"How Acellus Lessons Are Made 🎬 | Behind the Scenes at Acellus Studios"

So welcome to the Acellus Film Studio. So when we bring in teachers to film them here,
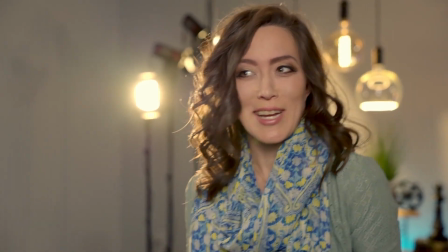(0:07)
or should I say bring in the movie stars because that's what they are in the studios, the first place the teachers go is hair and makeup. So let's come on in here. So this is where they get all ready and they look great.
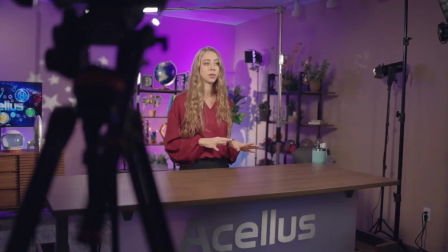(0:17)
Hey guys, so we have some teachers who are in process right now of preparing for their filming sessions because when you're gonna talk to a lot of kids you want to look your best, right? Let's go check out the studios. Okay, so let's go check out one of the actual studios where we film our courses. So this is Studio 6 and we're getting ready right now for a new course that we're going to be filming. So come on in here. This is Jaws and Connor. They're getting this room ready to go. So we're setting up for a new geometry course that we're going to be filming.
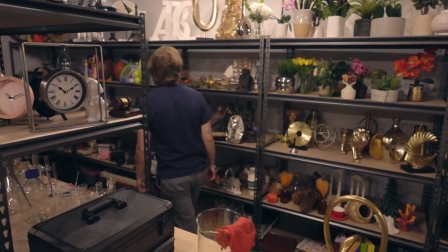(0:45)
So we have a prop room where we have a bunch of props and set design pieces that Jaws and his team can pull from in putting this together.
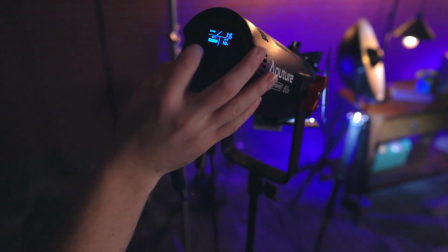(0:53)
So once they have it all in, then we have to light it and get all that looking professional so that the end shot of that setup behind the teacher looks awesome.
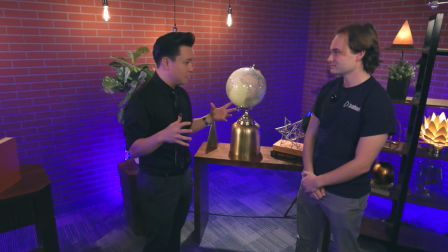(1:01)
So, Jaws, if I was going to be the geometry teacher for this course, which I'm not, but if I was, what would you need from me?
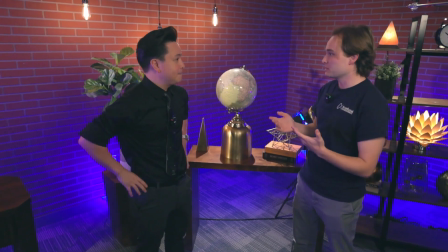(1:07)
Well, there's just some things about you that we'll need to document, all kinds of parameters. So if you were teaching, would you be left-handed or right-handed?
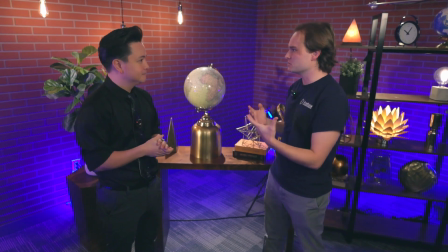(1:14)
I would be right-handed. OK, then we'd make the set kind of custom to you and how you need to write on your surfaces and stuff.
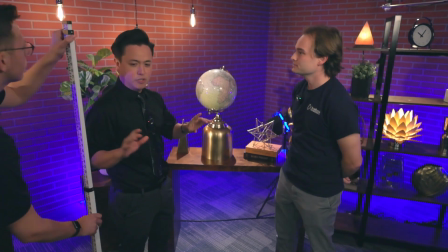(1:21)
And next would be like your height and eye line. OK, well, I'm like 6'5", so, OK.
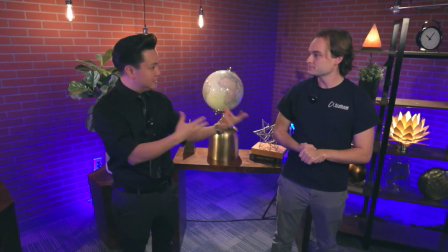(1:28)
So we get it customized to the teacher.
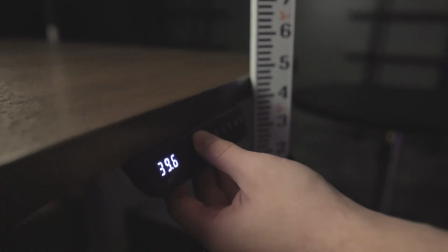(1:30)
We can get all their parameters because the camera height, the lighting, the table height has to be documented and then set up for that teacher. And then once it's ready, we bring in our movie star and we make magic. Okay, so this is Studio One.
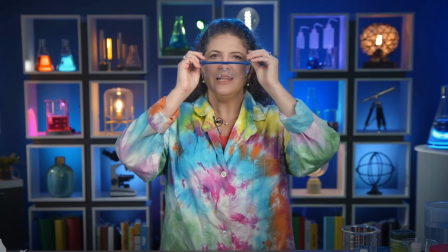(1:45)
And right now this room is set up to film a science course. But let's come check out these cameras and equipment back here.
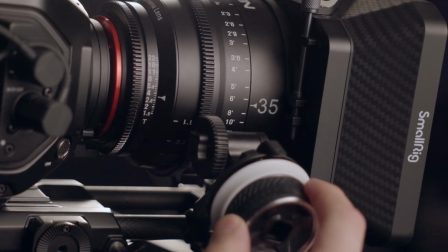(1:52)
So we're actually certified training partners with some of the leading brands in Hollywood and camera equipment so back here these are
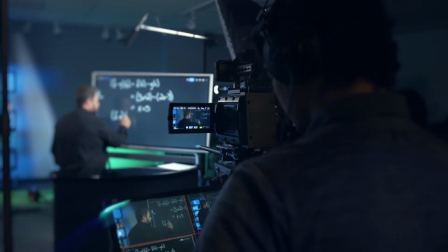(1:58)
Blackmagic design cameras and these allow us to capture movie grade quality in our videos for our courses.
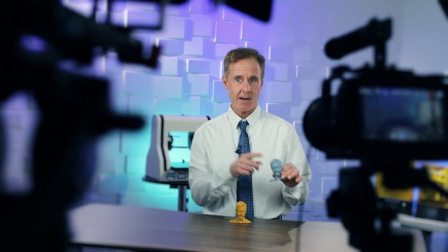(2:05)
Now there's a lot of cameras back here if you're the teacher filming this course the thing that we make sure the teachers know is which of all
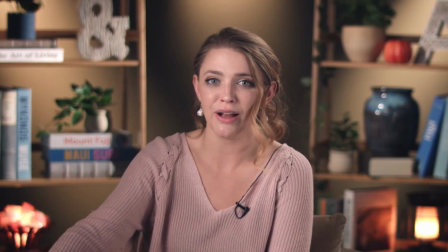(2:12)
these cameras is the student camera the one that they should talk to when they want to talk to the students directly and look at them.
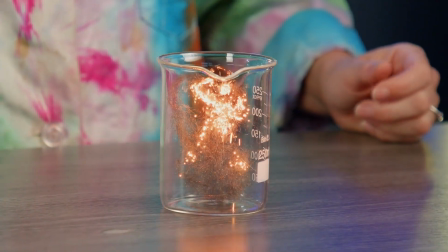(2:20)
So there's always a student camera and then lots of supporting shots and we have lots of different kinds of supporting shots depending on what this course needs.
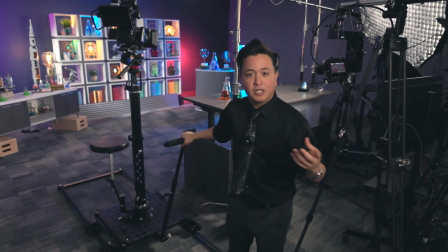(2:28)
So over here this is a pretty fun one. This allows us to have a dolly movement so sometimes the teacher wants to move throughout the set
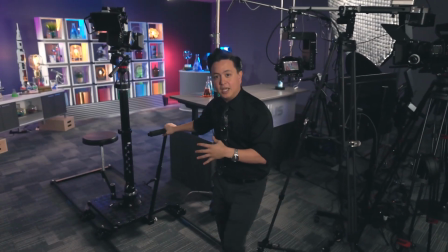(2:35)
and this lets us move smoothly and move with them in a professional manner.
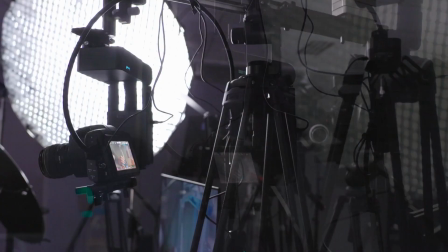(2:41)
Now speaking of movement we also have this kind of movement where we have a jib that is slowly moving back and forth and we found that if we
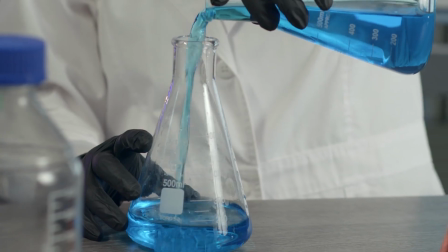(2:49)
add a little bit of movement like this where it pivots around a certain point it adds a 3d effect where you just get a feeling or a sense of the depth of the shot that we're filming which can be really nice especially for things like science and then getting more into specialty
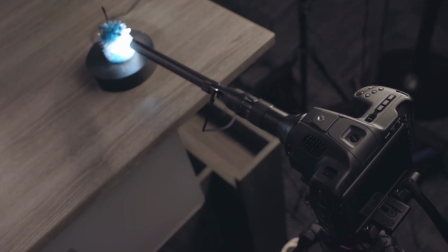(3:05)
back there is one of our what we call floating cameras and these are the cameras that we use to just move around freely around what the
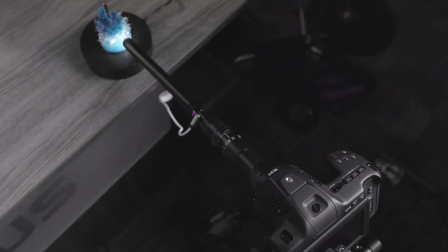(3:12)
teacher is doing in the video and this long lens that you see is called a probe lens and that lets us get really close in so having tools that
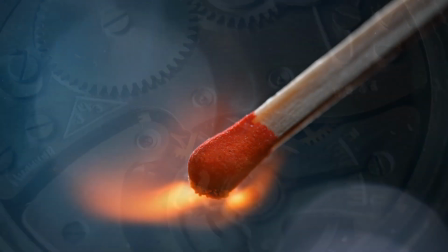(3:20)
allow us to see what the teacher's teaching about really closely lets us hopefully make it more engaging and help the students see what's going on in the teacher experiments. So a lot of cool equipment that we have here all to make the end result videos as good as they can be.